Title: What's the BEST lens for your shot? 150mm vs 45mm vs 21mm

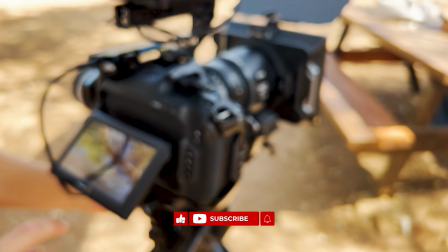(0:00)
Wondering which lens is best for your shot? 150 millimeters, 45 millimeters, or maybe 21 millimeters?
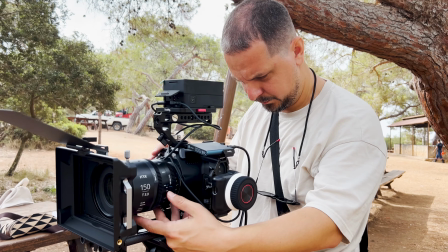(0:08)
Beginners often ask this, and usually stick with what they know.
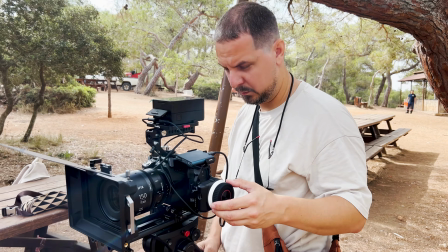(0:11)
To make it easier to see how different lenses perform in the same scene and lighting, I teamed up with IRIX for an experiment.
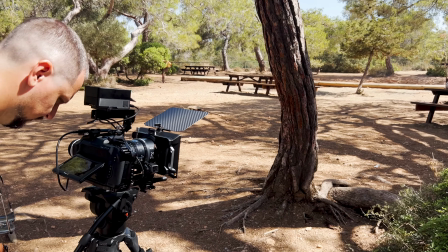(0:17)
I'm Serge Zotov, a filmmaker and DP, and I shot the same intense scene using 3 different cinematic lenses: 150 millimeter,
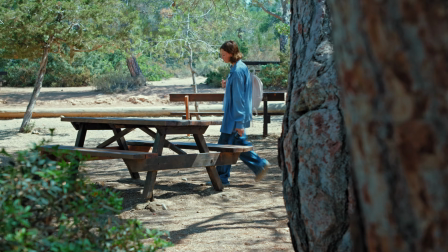(0:30)
45 millimeter,
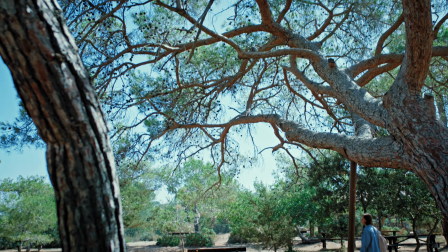(0:36)
and 21 millimeter.
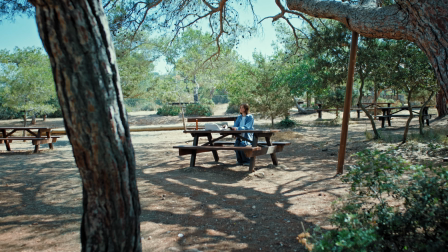(0:41)
Let's see how each lens changes the look and feel of the scene.
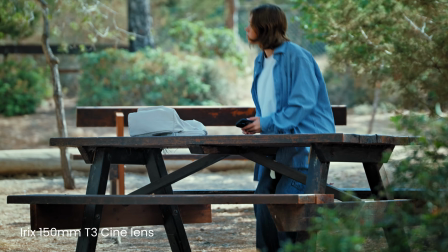(0:47)
Let's take a moment to talk about how a shot feels. In my opinion, using a 150 millimeter lens gives the most cinematic effect.
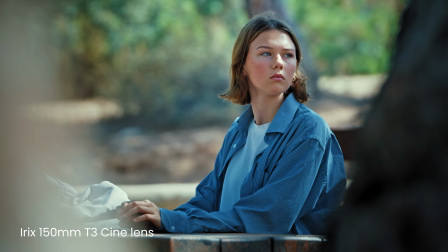(0:56)
The background gets beautifully blurred, and the actress stands out sharply in the frame.
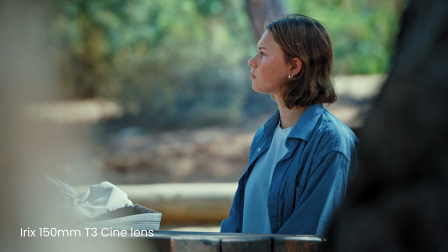(1:00)
This is something we're used to seeing in big Hollywood movies. Now let's discuss the vibe it creates.
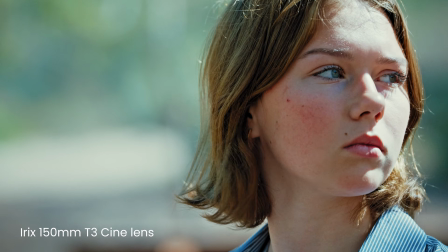(1:09)
The actress is clearly in focus, while everything else in the frame is blurred out. This gives the impression that she's deeply immersed in her thoughts, focusing inward.
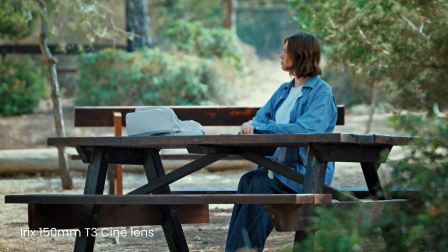(1:17)
The camera is set quite far from her, but we still get medium and close-up shots.
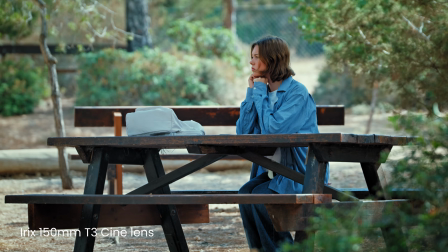(1:22)
It almost feels like someone is watching her from a distance, adding an extra layer of tension to the shot.
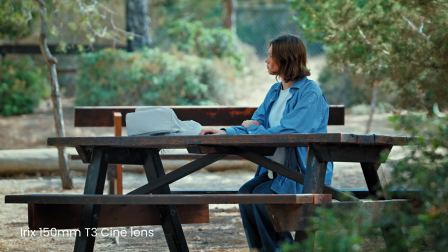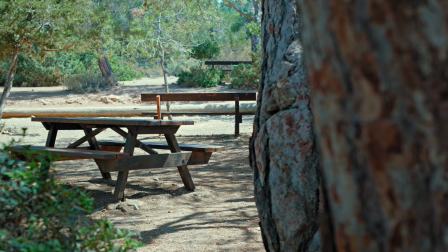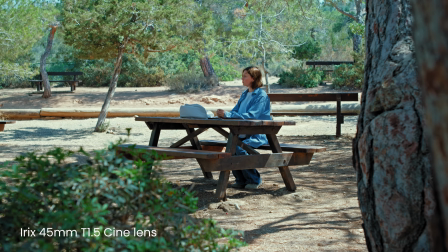(1:42)
For me, a 45 millimeter lens is a versatile choice. You can pretty much shoot any type of scene with it.
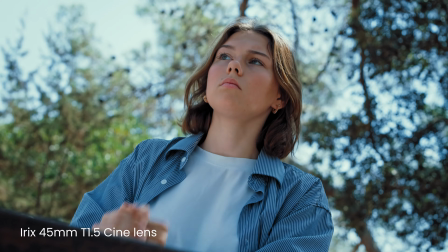(1:48)
I've used it for wide shots, close-ups, and details, and it all works great.
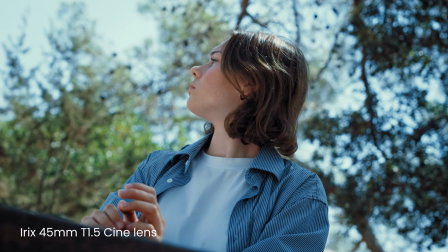(1:54)
You don't get that claustrophobic feeling you might with a 150 millimeter lens, since the background isn't as blurred, but you can still feel the tension.
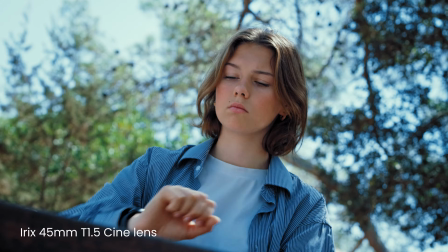(2:03)
To add even more tension, I sometimes tilt the camera slightly, which gives the shot an off-balance feel.
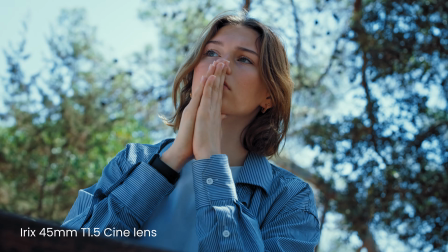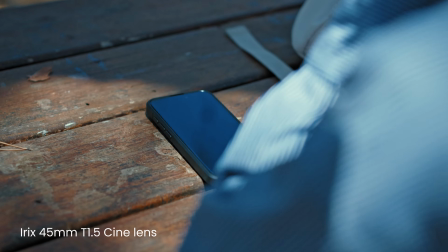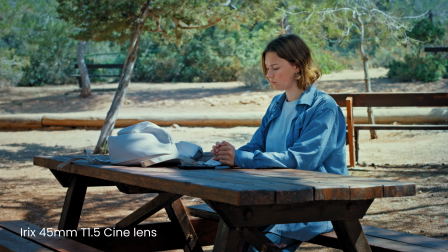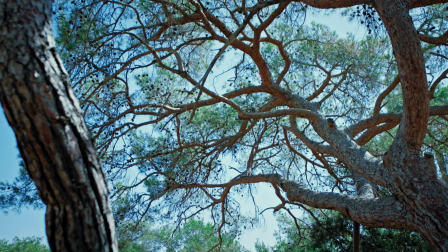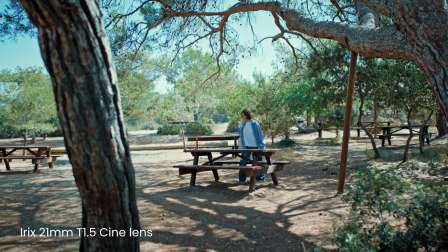(2:31)
When using a 21 millimeter lens for a wide shot, it creates the feeling of a small person in a big world.
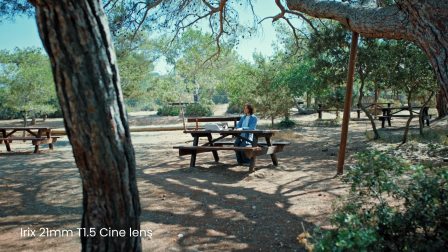(2:37)
You can really sense the trees towering over the character.
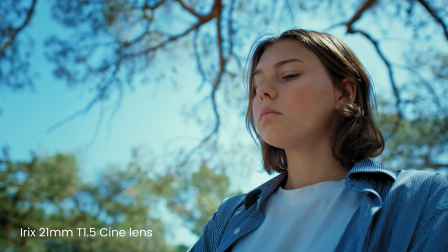(2:40)
Then, when I switch to a close-up of the actress, it creates an interesting effect, as the tree canopies seem to press down on her, adding a sense of pressure.
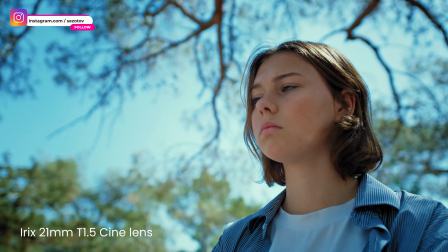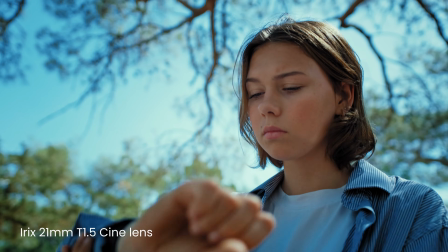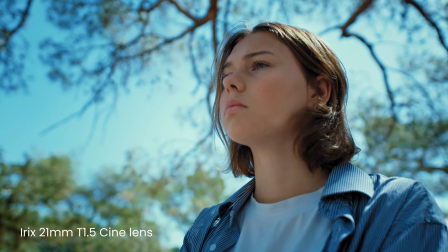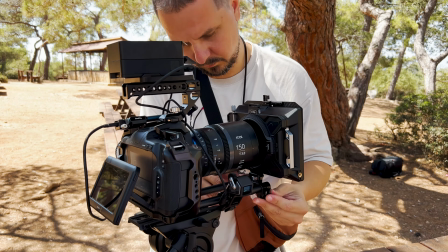(3:06)
To sum it up, you can create a tense scene with almost any focal length, and you can enhance that tension with various techniques.
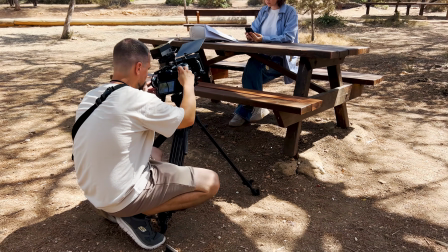(3:13)
But there are limitations to each choice. For example, to shoot a wide shot with a 150 millimeter lens,
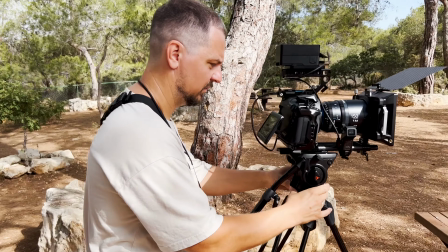(3:20)
you'll need at least 20 to 25 meters of space between the camera and the subject, which can be tough to find when filming indoors.
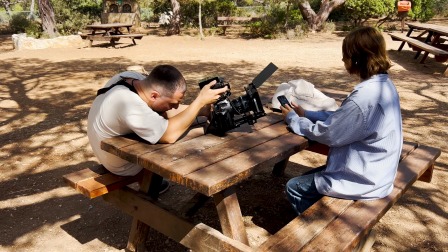(3:30)
With a 21 millimeter lens, you won't get a blurred background in wide shots.
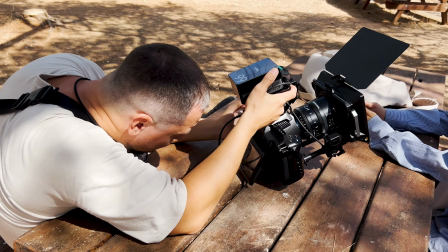(3:34)
And for close-ups, you'll need the widest possible aperture to blur the background, likely requiring ND filters.
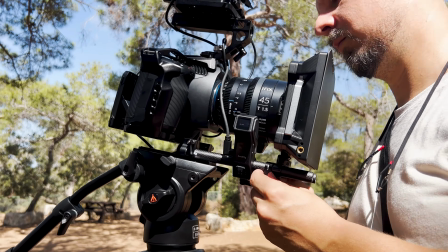(3:41)
A 45 millimeter lens gives you more flexibility,
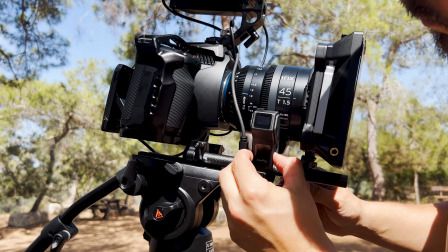(3:45)
but you won't get the same compression as with a 150 millimeter or the environmental pressure that a 21 millimeter lens can create.
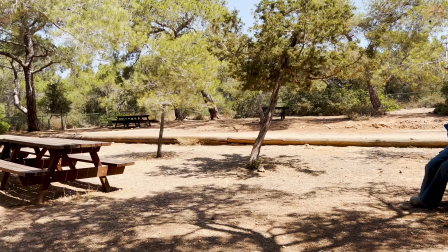(3:53)
The main takeaway is to plan ahead. Think about the feeling you want your shot to evoke and choose your lens accordingly.